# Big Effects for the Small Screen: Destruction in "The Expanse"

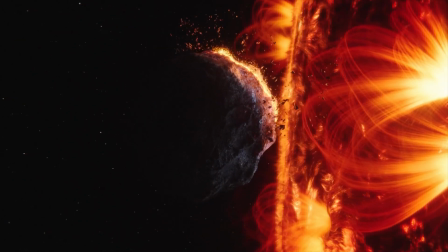991s
It's something that the Expanse crew is very good about keeping us honest to,
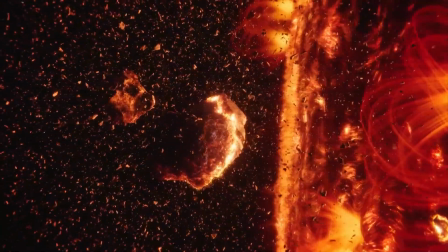996s
and just making sure that we're giving that all the thought we can to kind of deliver the best performance. Yeah, they're absolutely right. Like the speeds and distances involved in this are just sort of completely out of whack with what we're used to dealing with on more earthbound productions. So yeah, either you apply a little bit of artistic license to it, but because it's Expanse, you have to kind of stay true to the science. So with the Venus one, we know what Venus looks like.
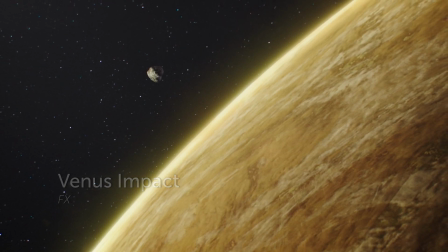1023s
So I started out just looking over all the high-res Venus material we could find, trying to get the color, the pattern for the clouds.
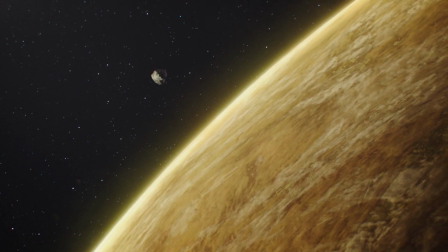1031s
And Venus as a planet has this really, really thick layer of atmosphere. So normally with a shot like this, we would have went straight to DMP and maybe projected something,
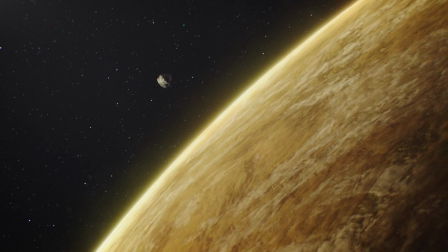1041s
but because we had this asteroid impacting so fast, I knew we were going to have to,
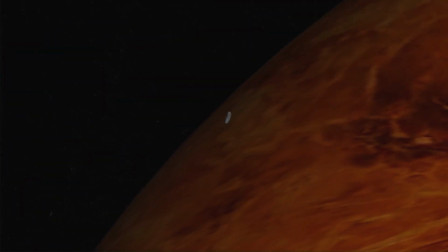1045s
do all sorts of cool dynamic things to the atmosphere and have it separate, have the shock wave propagate through it. So I ended up modeling the layers of atmosphere individually as volumes in Houdini,
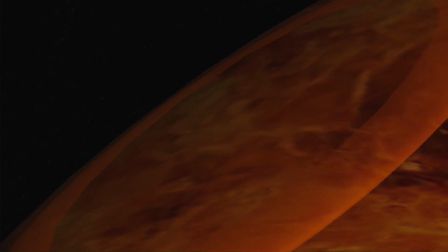1060s
and trying my best to match the color palette and some of the sort of turbulent features that you'd see in those clouds.
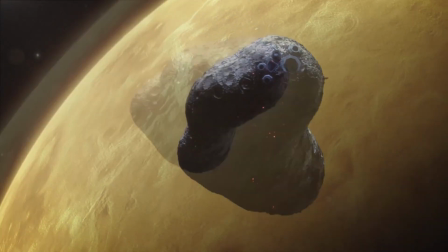1067s
I did my best to mix some types of noise together.
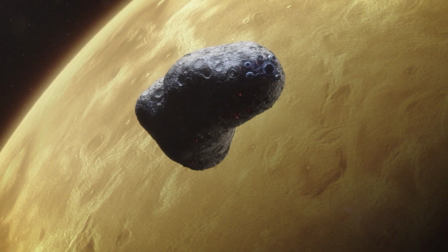1071s
I didn't want the kind of Photoshop 5 default noise effect on the clouds, because everybody sees that and it looks like fake noise.
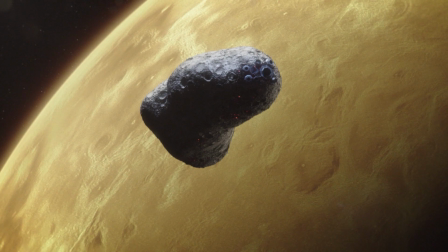1080s
So I tried to mix different frequencies. For anybody that's done this before,
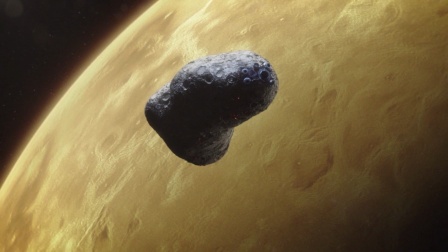1085s
I tried to disturb the world space coordinates heading into the noise so that the noise itself had sort of a layer of noise one generation higher than it,
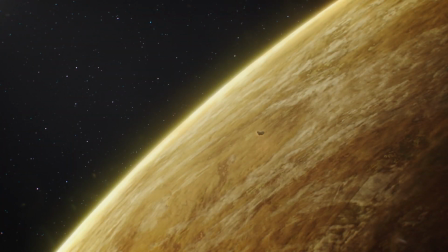1094s
if that makes sense, just to make it feel organic and like something that you'd really see on a planet like this with all those storms going on.
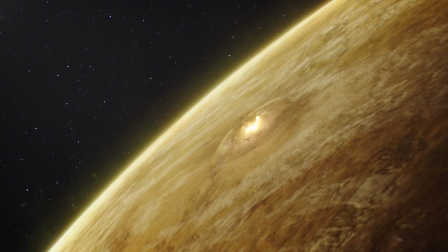1101s
So once we were happy with that look, then we threw a rock at it. That came from animation.
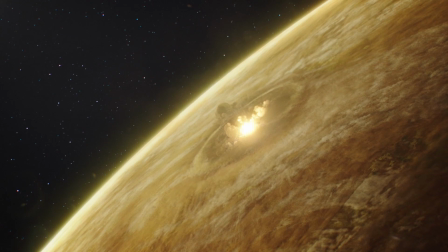1108s
And the biggest thing was the shock waves.
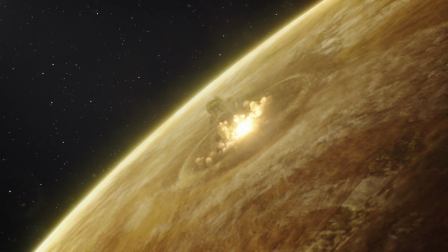1110s
So we turned the volumes into a live sim, had a radial force that pushed out,
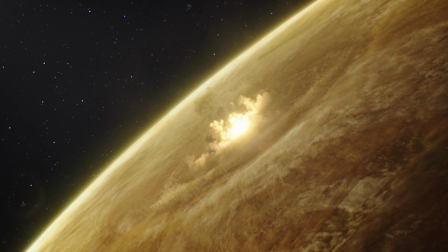1117s
and it meant that we were collecting this cloud material on the leading edge of it, which was a pretty cool effect.
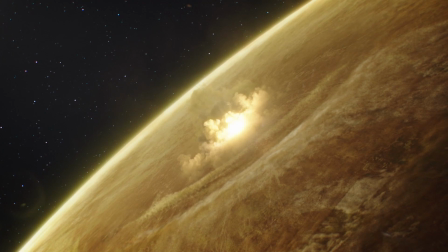1122s
And then right at the center, we did an additional hero sim where you get these little cloud structures that really,
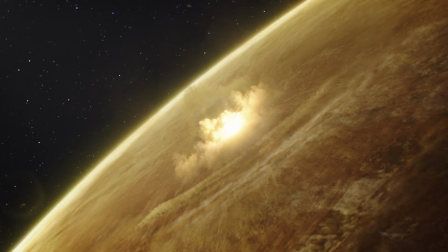1128s
really quickly form to kind of sell the speed of this.
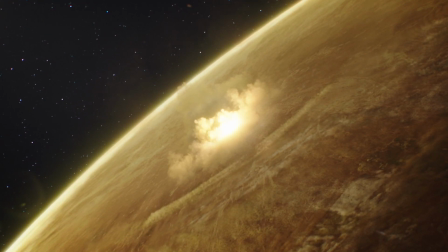1132s
So you get a really quick bang, these things form, they slow right down because of the scales involved here.
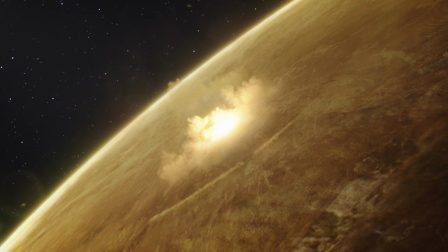1137s
And we decided for that one that we couldn't really read any traditional fireball features because we were so far away and on a planetary scale.
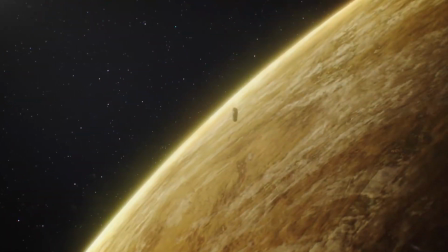1145s
So we told the story with a really, really bright light source in the center,
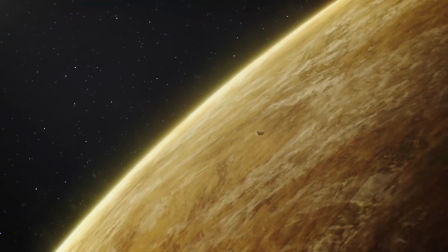1150s
but then was casting volumetric shadows through all of these layers of dust elements, which ended up looking pretty cool.
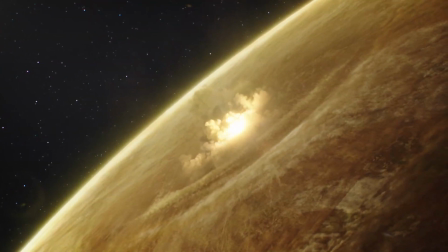1157s
And compositing, of course, is an effects artist's best friend, so they brought the best out of it in the end. Now, Kyle, we would be remiss if we did not take this moment to acknowledge your hilarious background,
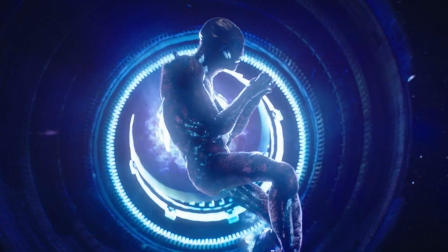1169s
which is, of course, the subject of my next question and one of the coolest parts of the show in general, and that is the proto-hybrid creature.
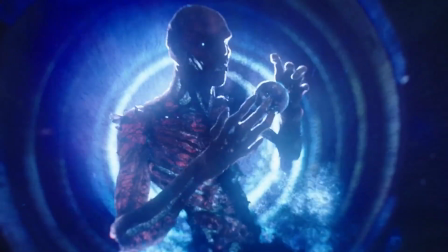1176s
Obviously, the destruction of the hybrid character is one of the most iconic moments in the season.
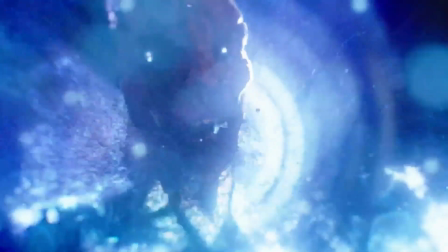1180s
Can you talk a little bit about that character and how we approached this particular shot? Basically, the character is a hybrid.
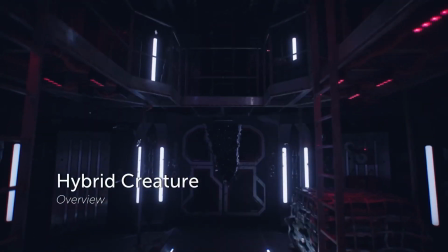1190s
This is the evil Protogen Corporation's creation.
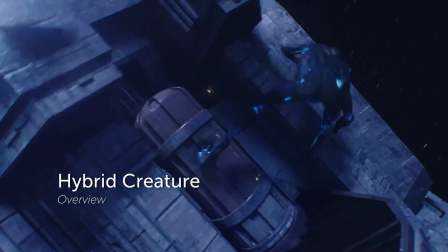1195s
They've combined human DNA and a literal human being with the protomolecule to create a weapon.
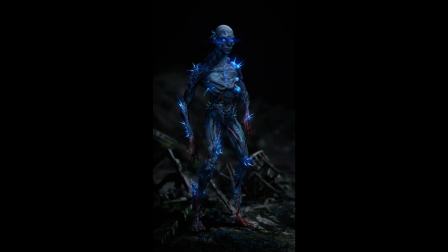1203s
Spin was lucky enough to get tasked with that to create the hybrid, proto-hybrid.
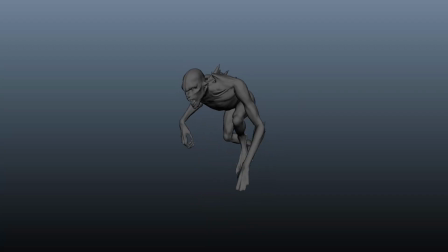1209s
We'd originally done some tests, some walk cycles and stuff with the model that we built as a test, as a proof of concept to show that we could do it.
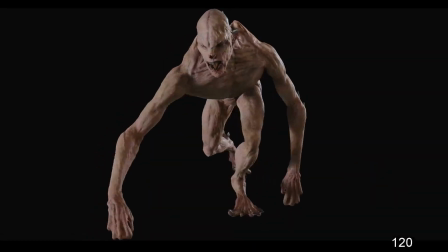1217s
And the filmmakers liked what they saw, so we then went into a design process for the creature, sculpted in ZBrush.
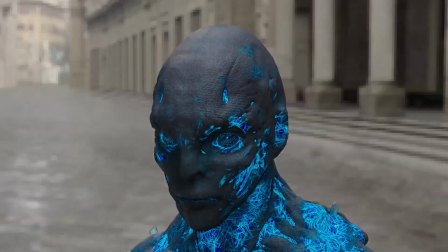1225s
Tim's department, again, we had to blow this creature into basically atoms.
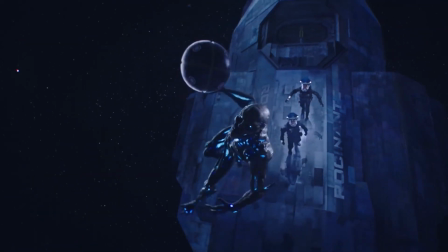1231s
There was a story point that the guy had to be completely obliterated.
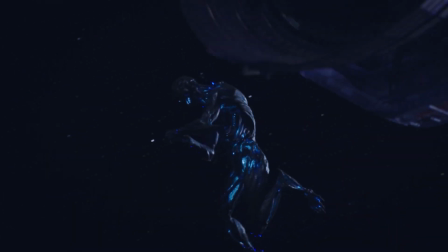1236s
There couldn't be a molecule left because, you know, it was a plot point that there couldn't be protomolecule floating around in the universe.
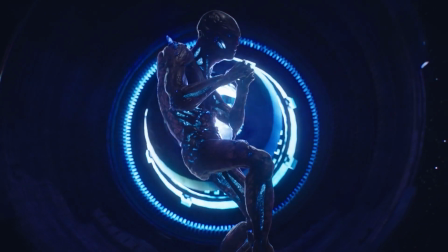1244s
So it was a big sim, I think,
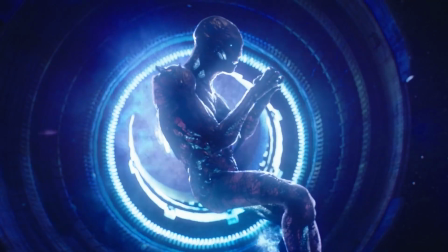1247s
in the effects department to create this destruction down to a molecular level.
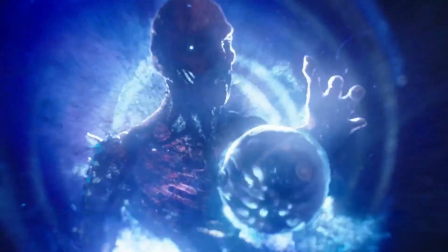1255s
So jumping forward now into season 3,
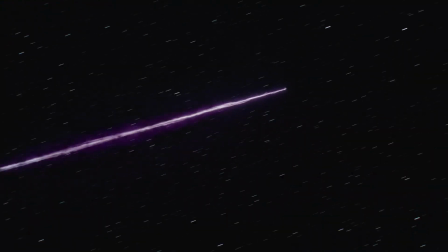1259s
we're going to look now at this amazing spaceship explosion that is definitely one of the cool explosions that we did for that season, and one of many that we've done for the series overall. And Masa, I'm going to turn to you. You know, the guys have already talked a little bit about the challenges of lighting something in space, but I'd like to get into more detail. How do you handle it when you're dealing with just one single source of light, which you often are in an outer space environment? Do you need to cheat reality to be able to tell the story to the viewer? To some degree, yes, because as you know, there's no atmosphere in space.
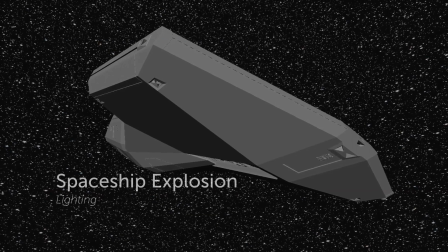1291s
So when there is the sun hit the spaceship, and then the rest of the spaceship, which is in the shadow, supposed to be completely black.
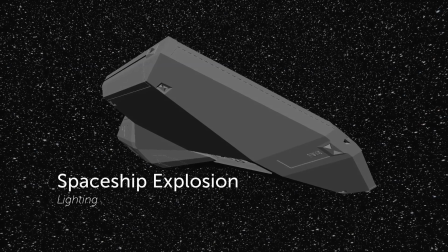1300s
And that doesn't make for a very pretty shot.
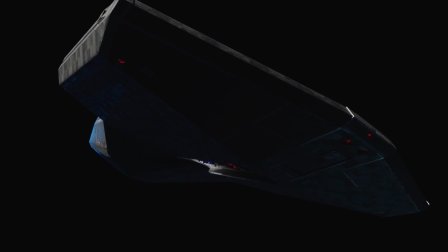1302s
So for sure, we need to see all the details of the spaceship, even though it's in shadows, to make for a dramatic, beautiful shot.
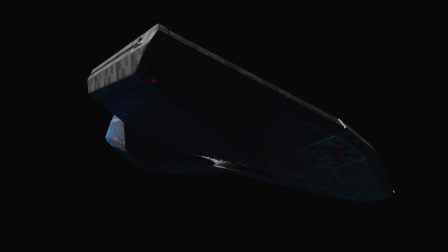1311s
So we normally cheat that. Among ourselves, we say, let's imagine there are a bunch of moons around and they're bouncing some lights back into the shadow parts of the spaceship.
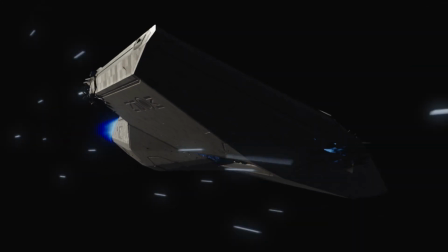1321s
We have amazing HDRIs that we use to cheat that of the Milky Way or other
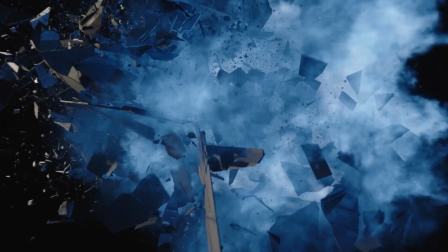1328s
outer spaces HDRIs that help us to create that a slight little specularity hits and detail that we can see in the shadow parts.
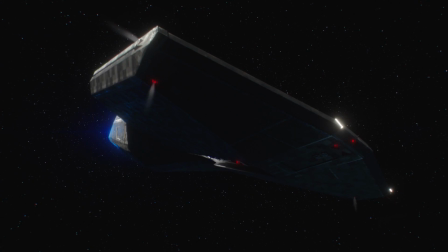1336s
Still, we keep them quite dark, so it's not too much of a cheat,
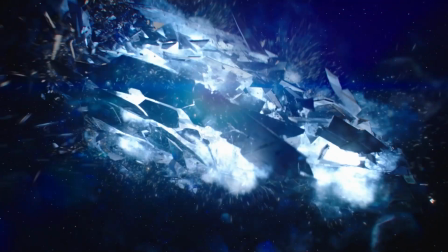1341s
but enough to see that the whole beauty and the greatness of the spaceship.
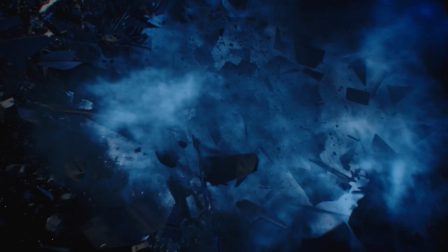1347s
But in this majority of the shots, when the spaceship is exploding, the dramatic part comes from the explosion, and that's when it becomes really fun. When Tim and his team create the explosion,
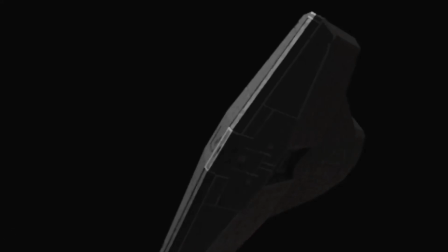1361s
they export the fiery parts of the explosion as a geometry, and that normally goes into Katana,
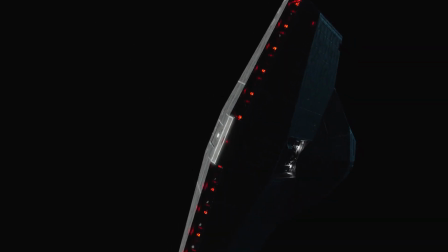1368s
our lighting tool, and the lighting artist will turn that geometry into a geolight and then render the spaceship with that. And because that geometry timing is matching to the timing of the explosion, that interactive lighting on the spaceship matches exactly to the explosion, which makes for a really great dramatic moment.
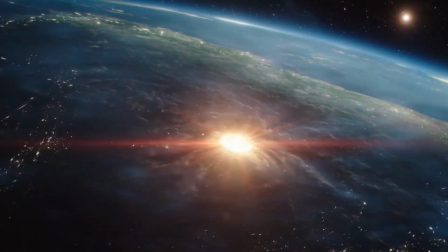1391s
Then next up, we have the missile impact shot, which in my opinion, despite the destruction, is one of the prettiest shots that we've done for the show.
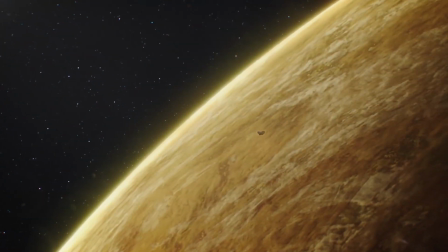1398s
Tim, how does this impact shot compare to what we did in the Venus impact shot in season 2?
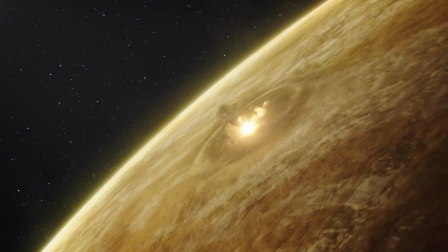1403s
Yeah, they were similar. The biggest difference, obviously, is one is sort of a ballistic collision where it's just a rock hitting the surface at a very high rate of speed.
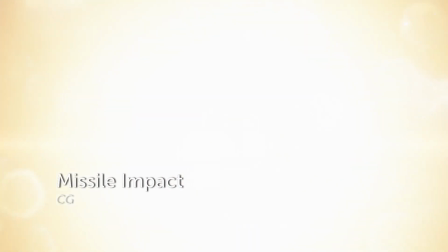1412s
This one was meant to be a weapon, so there is the explosion element to it, but construction-wise, they were somewhat similar.
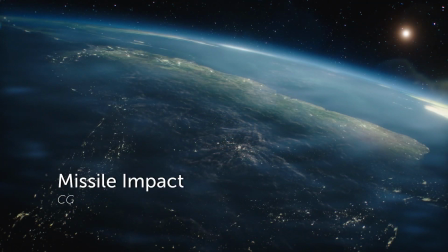1420s
The best thing I think we had going for us with this shot was just before we even started, the design of it was great. We had this sort of sunset rim lighting off in the top right corner, which meant that most of the frame was filled with this kind of twilight blue-purple light.
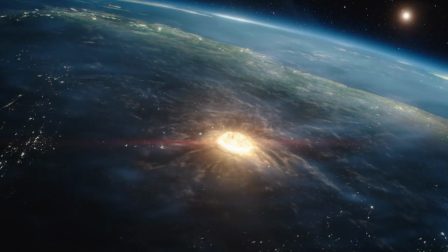1435s
And then we had our interactive fire pyro light that's adding this warm tone back into it. So right off the start, it was going to be hard for us to screw up because it just, like, the color palette and everything was really, really pretty. So the first step was to recreate the cloud atmosphere. So we had a clean DMP projection of the Earth's surface.
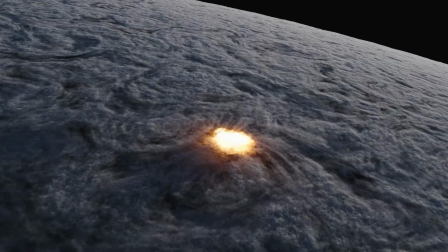1454s
We redid the cloud layer matching to some satellite reference that we'd found.
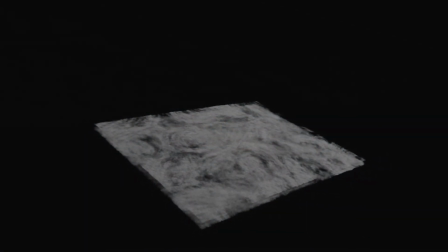1458s
We isolated a hero area of our CG cloud volume to make the active area.
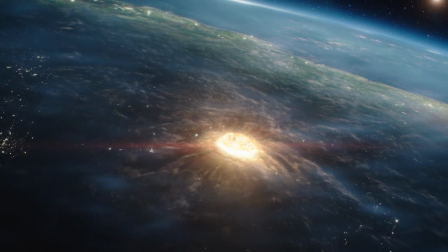1463s
So when the bomb went off, we could turn that into an active sim, have the shockwave propagate through it.
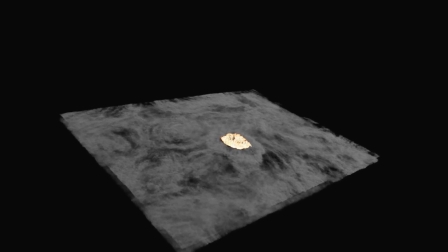1469s
It wasn't quite as forceful in the case of this one, but it was more dispersing the clouds a little bit while keeping some of them there and pushing them.
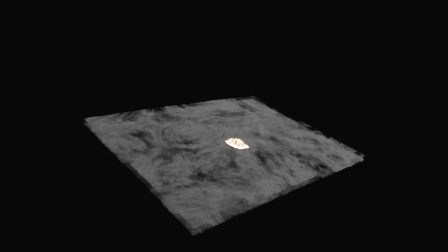1477s
So we wanted to not go too far with it where it would start to break the scale of it.